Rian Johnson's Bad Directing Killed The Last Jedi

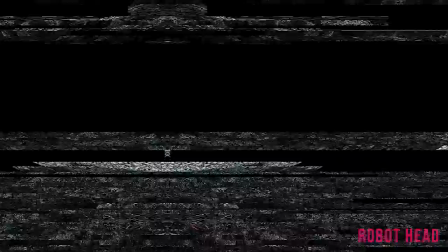Just have Chewie sit there doing nothing. Also love all the shots that are just done with the other actor just saying all their lines off screen as someone looks miserable.
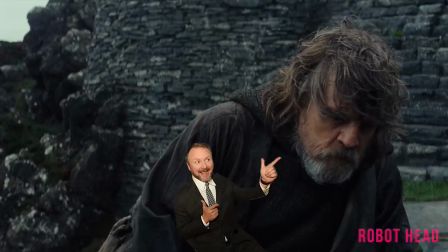He's only getting stronger. The First Order will control all the major systems within weeks.
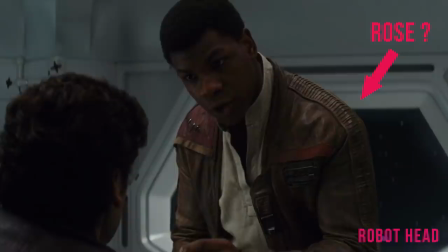One of the other amazing talents that Ryan shows off when directing is he's blocking, or simply setting up the shot and where the actor should stand.
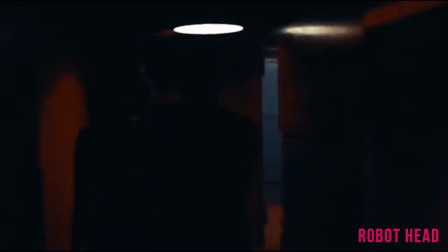The New York Film Academy describes it as, blocking a scene is simple, working out the details of an actor's moves in relation to the camera.
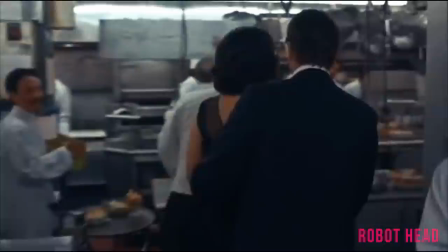You can also think of blocking as the choreography of a dance or ballet. All the elements on the set, actors, extras, vehicles, crew, equipment, should move in perfect harmony with each other.
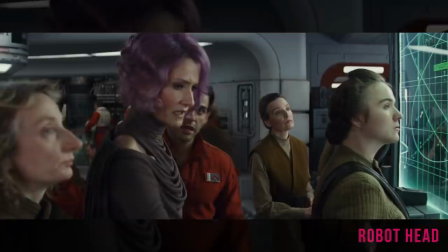So yes, let's look at Ryan's beautiful choreography. Well, already we've lost Poe in the shot.
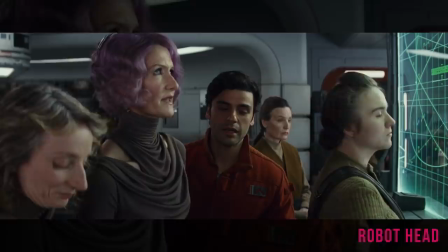Again, some great directing here where she just ignores him and looks busy in what's one of the most uncomfortable setups for a scene I've ever witnessed.
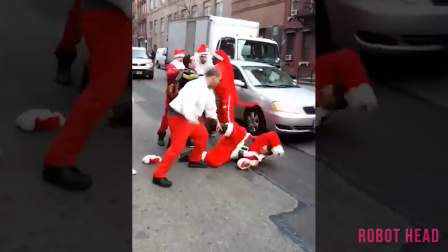I mean, look at that framing. Could it look more fucking awkward? I've seen drunk uncles frame more interesting shots after a fight at Christmas.
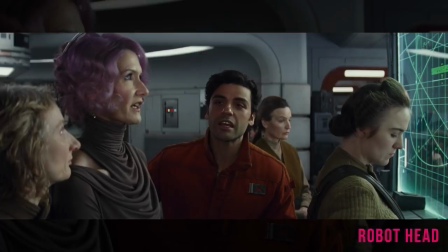With good direction, you should just be in the scene. Not reminded you were looking through the frame of a camera the whole time. This isn't a director creating a great shot. This is someone awkwardly trying to virtue signal.
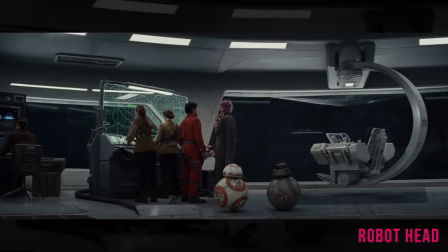And then in the very next scene shows how stupid and shoved in they were. All five of them shoved in that little space and then nothing.
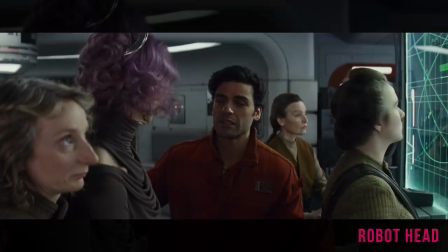Except for the two droids plonked straight in the foreground for no reason at all. Some films are so beautifully shot you just feel like you could take any frame out and it would make a wonderful photo.
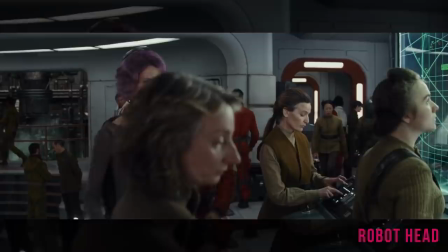Not so much this film. Okay, so we'll put one girl here. One here. Getting there. one there and one here.
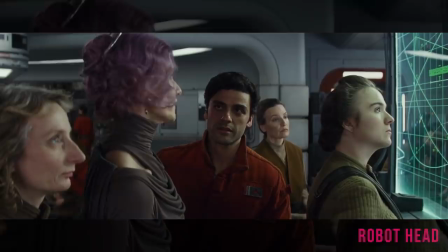Oh, this is so powerful. I'm the perfect male feminist. Oh, we'll just shove Poe in here. Perfect. He looks so tiny.
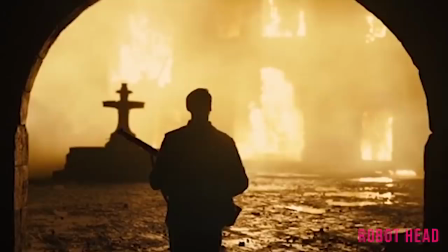This will make Empire look like shit. Some of Ryan's camera technique choices really astound me.
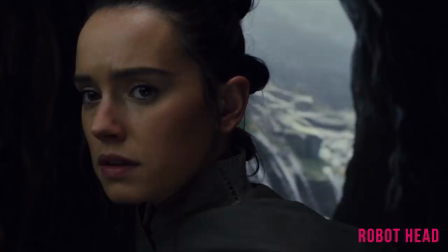One is the dolly shot where you have a camera on a track so it can be moved really smoothly. Now, this shot can be used in really interesting ways, but not with Ryan.
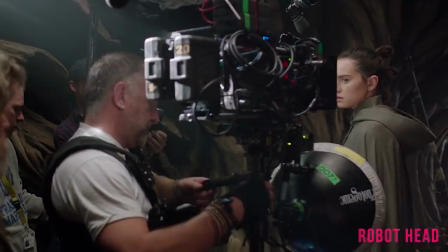Every time Ryan needs a bit of emotion, he starts moving the camera in. Yes, film class 101.
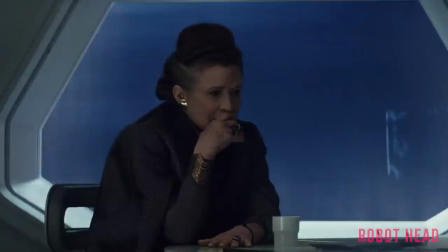Oh, and when you're not just dollying in, dolly out on a long shot.
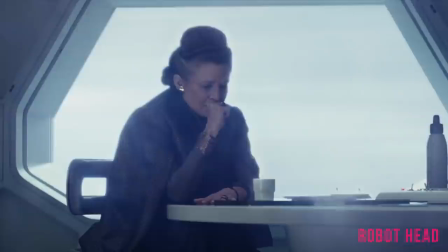We didn't have time for the nights of red in this film but we've got time for this depressing long look at leia all
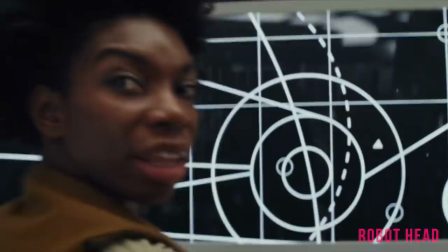we need is a sec oh thank god there it is the second view oh when the action starts moving just slightly dolly in and out but a little bit faster the second
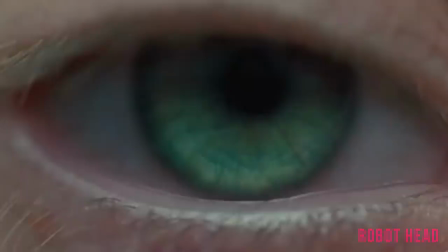technique ryan completely over uses in the most boring way possible is the close-up i feel so good to be zoomed
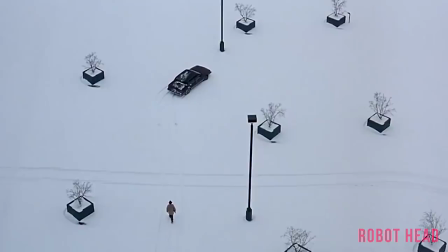in now the close-up can be an amazingly powerful shot but not the way ryan uses it now while some directors will use
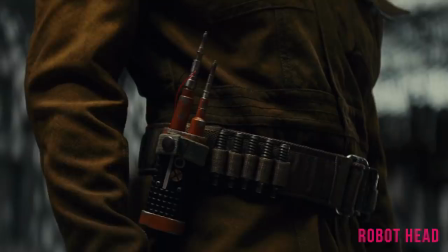their imagination and camera skill to direct the audience to what they want them to look at or what's important in a scene.
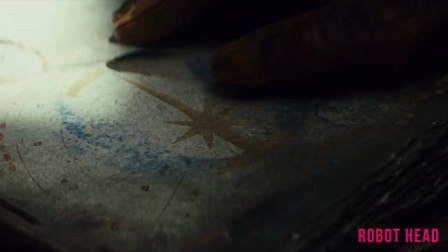Ryan just does a hard-ass close-up on anything he thinks is important. Switch. Close-up.
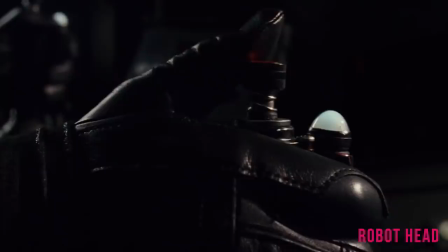Book. Close-up. Touching wood. Close-up. Close-up on bracelet. And if it's not a close-up on the hands so we know exactly where to look, it's a close-up on the face.
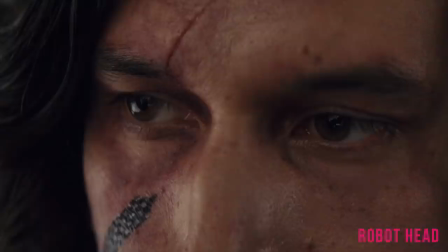Just constant close-ups on the face. Close-up. Helmet. Close-up. Close-up of the helmet.
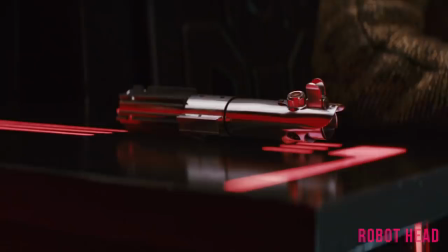I've never seen a director that is so reliant on the close-up to give a scene context.
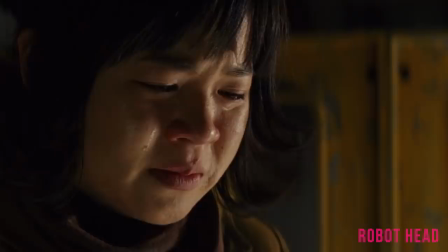There's no directing of the eye with the camera it's just pointed at the thing you want us to look at what wonderful direction extreme
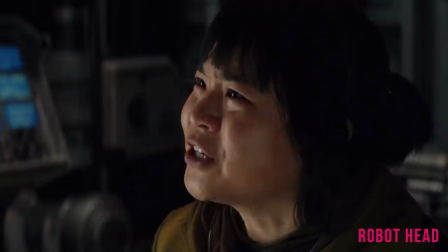close-up of face extreme close-up of item and back to face again we've ever seen that before make sure you've got that hard close-up of the next
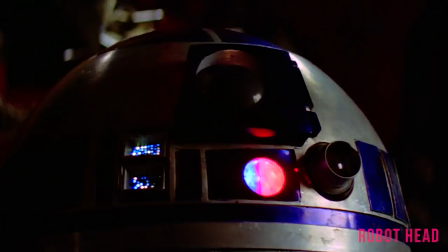item we're about to see because rose couldn't have just pulled this out we had to see her take it out of the buckle directing 101 like me or
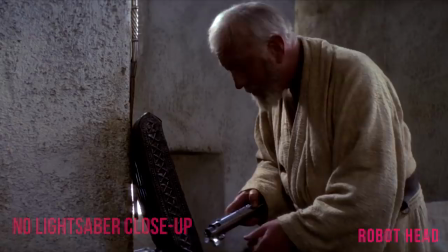close-ups you could count the close-up shots on one hand in the original trilogy he feared you might follow old obi-wan on some
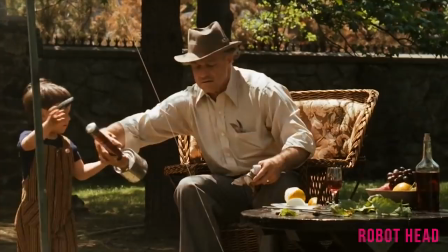damn fool idealistic crusade like your father And don't look at a masterpiece like The Godfather.
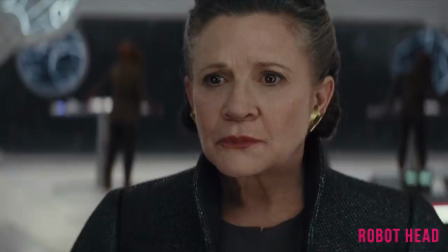That movie would be lucky to have three close-ups in the whole film. Oh, we're getting ready for emotions. I hope there's some close-ups.
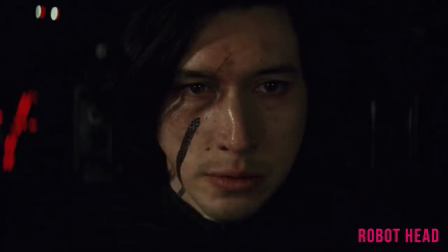Yes, here they come. Close-up, close-up, close-up again. And close-up. Every single time. We just close-up on the face and close-up with the hands and do it. Bravo for the direction.
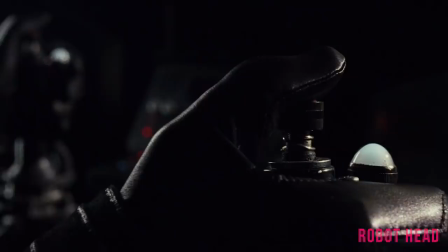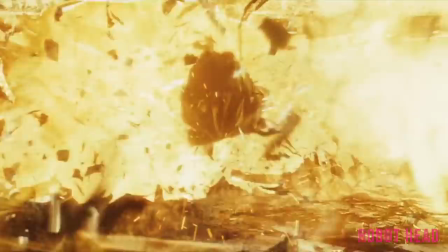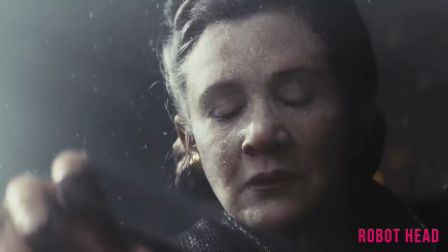Nothing says direction like layering space. Close-ups on faces and close-ups on hands.
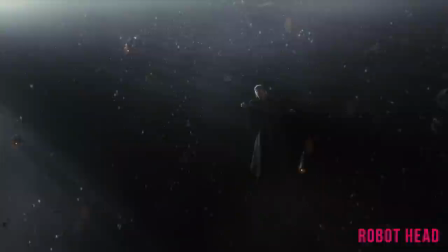How many times are we going to do that in this film?